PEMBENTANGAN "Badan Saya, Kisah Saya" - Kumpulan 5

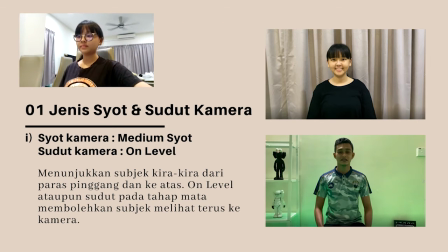182s
Sinematografi adalah seni penceritaan wizard Menerusi shot kamera dan sudut kamera yang berbeza Yang telah membentuk satu naratif yang jelas dalam video dokumentari ini Shot kamera yang pertama digunakan dalam video dokumentari ini Ialah median shot menanggalkan sudut kamera adalah ohm level
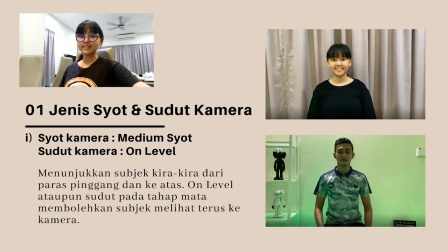201s
Kedua-dua shot kamera dan sudut kamera ini telah diaplikasikan Semasa temubuah dijalankan di video dokumentari ini Mudian shot merupakan shot yang menunjukkan subjek kira-kira dari bahagian pinggang ke atas Shot ini telah menekankan subjek dan persekitarannya dengan memberi mereka
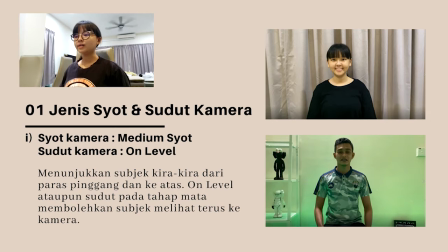221s
kehadiran yang sama di skrin On level ataupun sudut pada tahan mata membolehkan subjek melihat terus ke kamera Subjek yang melihat langsung ke mata penonton dapat membolehkan penonton fokus terhadap subjek itu sendiri Dengan menggunakan show camera dan sudut kamera ini,
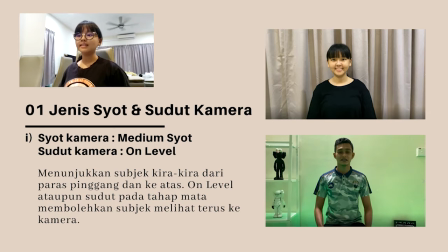240s
penonton berupaya memfokuskan terhadap kisah yang diperkatakan
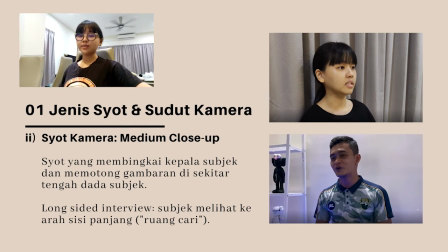247s
oleh kedua-dua subjek di video dokumentari ini Show camera yang kedua ialah median close-up Median close-up telah membingkai kepala subjek dan memotong gambaran di sekitar tengah dada subjek Show ini telah
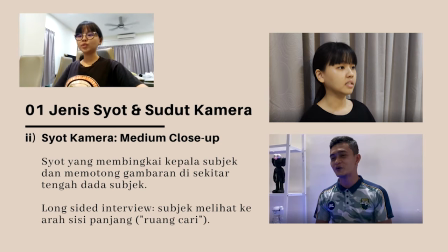260s
memberi tumpang kepada subjek itu sendiri dan menunjukkan ekspresi wajah subjek Selain itu, dengan menggunakan medium close-up, subjek mula diperlihat pada tahap peribadi. Dalam show camera ini juga, kaedah long-side interview telah diaplikasikan.
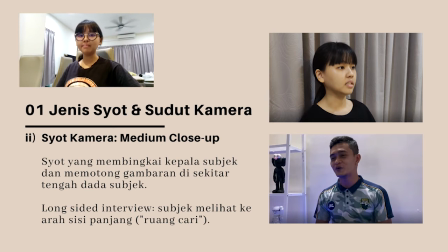280s
Kaedah ini adalah satu kaedah pembingkayan yang paling biasa dilihat dalam sesi termubuah. Dalam kaedah ini, subjek melihat ke arah sisi panjang ataupun run-sharing.
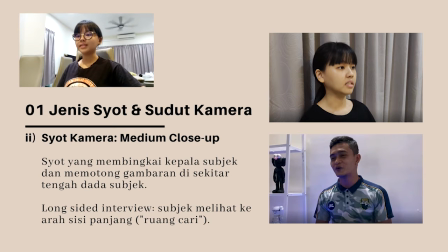294s
Pandangan saja ke arah ruang kosong telah menimbulkan suatu perasaan keseimbangan bagi penonton. Malah pemikiran dan idea dapat disampaikan secara bebas dan terbuka. Bukan itu saja,
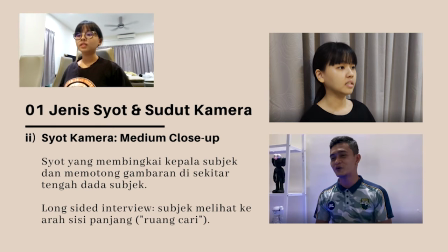309s
ia dapat mengekalkan perasaan bersaja semasa temubuat adalah penemu duga dengan orang yang ditemu duga. Shot kamera yang seterusnya ialah close-up. Sudu kamera yang digunakan adalah high level
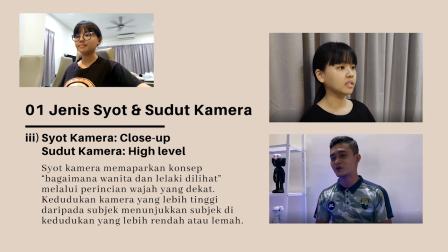326s
Close out adalah shot kamera yang menunjukkan saja dari bahagian dahi hingga dagu Shot ini adalah untuk memapalkan konsep bagaimana wanita dan lelaki dilihat melalui perincian wajah yang dekat
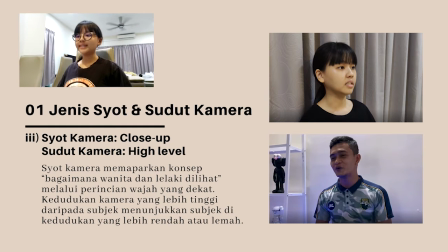342s
Sudu kamera di mana kedudukan kamera yang lebih tinggi daripada subjek dapat menunjukkan saja di kedudukan yang lebih rendah atau lemah. Sudah kamera ini juga digunakan untuk menekankan emosi subjek terhadap
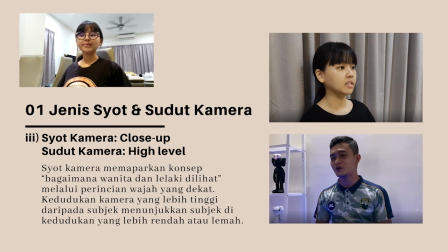360s
pengalaman mengenai stereotip gender yang pernah dialami dalam kehidupan mereka. Semasa mereka mengkongsikan pengalaman tersebut di video dokumentari ini.
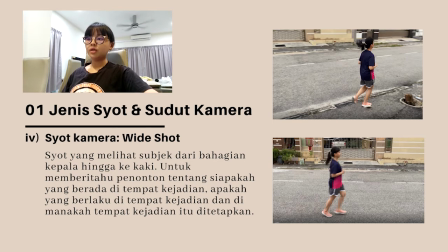375s
Show kamera yang keempat ialah Y-Shot. Y-show telah melihat subjek dari bahagian kepala hingga ke kaki. Y-show adalah digunakan untuk memberitahu penonton tentang siapakah yang berada di tempat kejadian, apakah yang berlaku di tempat kejadian dan di manakah tempat kejadian itu ditetapkan di video dokumentari ini.
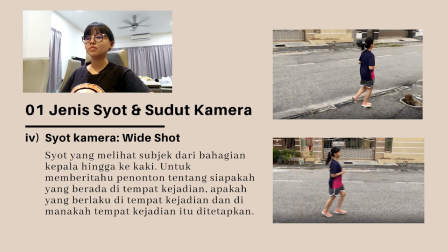394s
Y-show juga digunakan semasa menceritakan peristiwa lama subjek itu iaitu pengalaman subjek yang menurunkan berat badan.